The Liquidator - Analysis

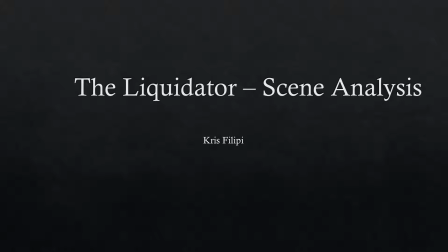0s
Hello guys, this is going to be a quick scene analysis for my Ace Media Studies project, The Liquidator. It's going to be me, Chris Philippi, that's going to be narrating this, and I'm going to be speaking on the project in which I made with my partner Jacob Roberts and my partner Matthew Repke.
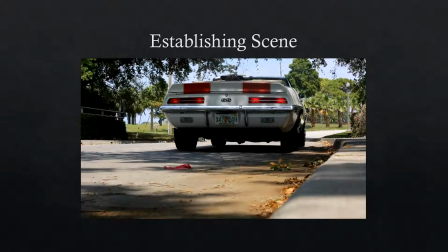23s
So in the opening scene of our intro, we decided to have a low-angle shot looking at Jacob's Camaro SS. We decided that a low-angle shot would be best for this because it kind of creates a mystery behind it,
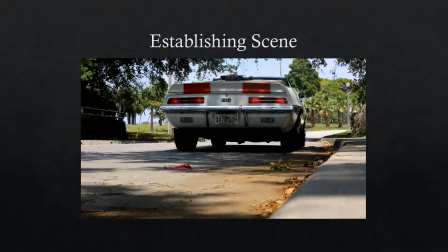39s
like what is this car, and then you can also see the street that is behind it, which also creates an establishment of the area and the setting in which the scene is taking place.
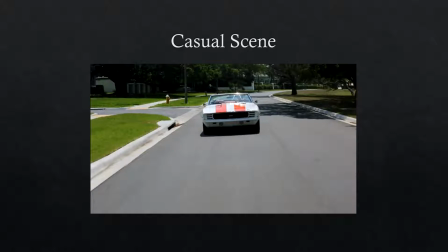53s
So the next scene shows the Liquidator driving the Camaro. It is a tracking shot that we used that was a little shaky on purpose because we used this to show that he was in fact driving, but not at a rapid or erratic place, not at this time at least.
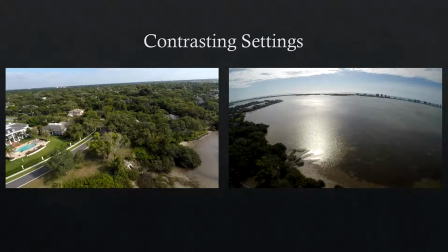74s
In the next scene, you see that we used aerial shots taken from a GoPro Karma drone. We did this so that we could have a nice balance between rough and intense driving scenes to a more peaceful and calm sense of state for the viewer to have. And we used this multiple times throughout the entire intro.
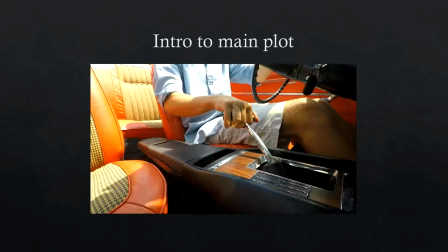96s
Following this, we decided to use a medium shot of the Liquidator shifting in his car. We decided to not include his face in this clip because we wanted to keep that sense of suspicion and keep that sense of intensity for the viewer.
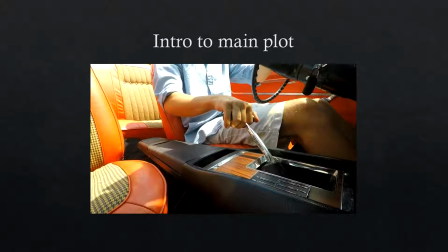115s
Also, this scene allows for the viewer to focus in on the gear shifting, which shows that the Liquidator is in pursuit of someone, and that is what the upcoming scenes imply are about to happen.
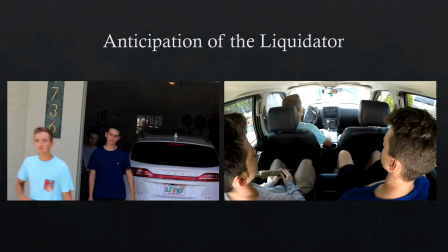131s
So the next shots show Matthew, Nebby, and myself walking. In these shots, you can see that Matthew and I are carrying pistols, which were in reality a BB gun and a pellet gun.
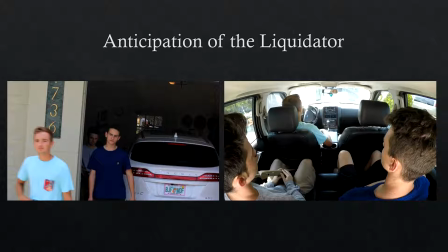145s
And in this scene, we decided to have the camera stationary so that it could just show us walking rather than the camera tracking us. And then in addition to that, you see that when we get into the car, it shows a high-angle view of myself,
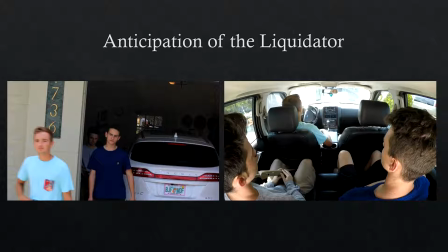161s
Matthew, and Nebby in the car, and you can hear us discussing about how easy this was, which is in reference to us transporting Nebby, who is the target.
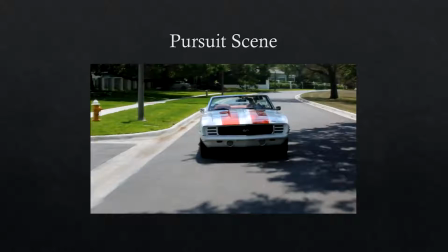175s
We felt it was super important in this next scene to show that the Liquidator was in pursuit. So we did this by having another tracking shot, but in this one, the camera is slightly more shaky, which we used to convey the
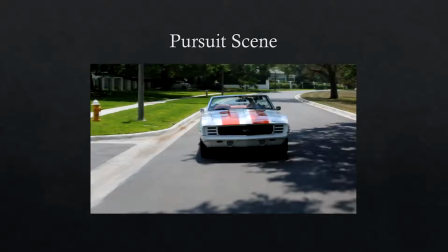192s
intensity and the pursuit, as well as him being in a state of shock because he needs to chase this target.
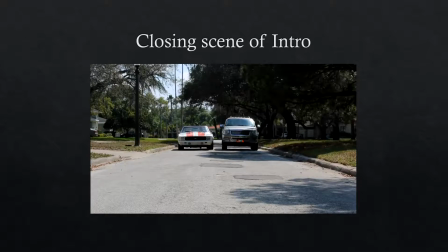203s
In the final scene, you can see the Liquidator's car pulling up next to the car in which the target is being transported. Now, we tried to film this scene and show as much as we could without actually damaging the cars that the Liquidator is in pursuit of the target in the vehicle.
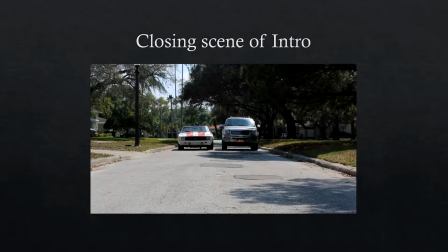221s
So what we did is we just had to have both drivers come very close to each other and then try and veer out without hitting one another in reality. And we tried to make this even more realistic by adding a gunshot in post.
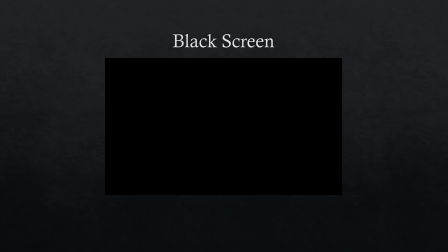237s
In between most scenes, we decided that a black screen would be the most effective way to transition between one shot and another.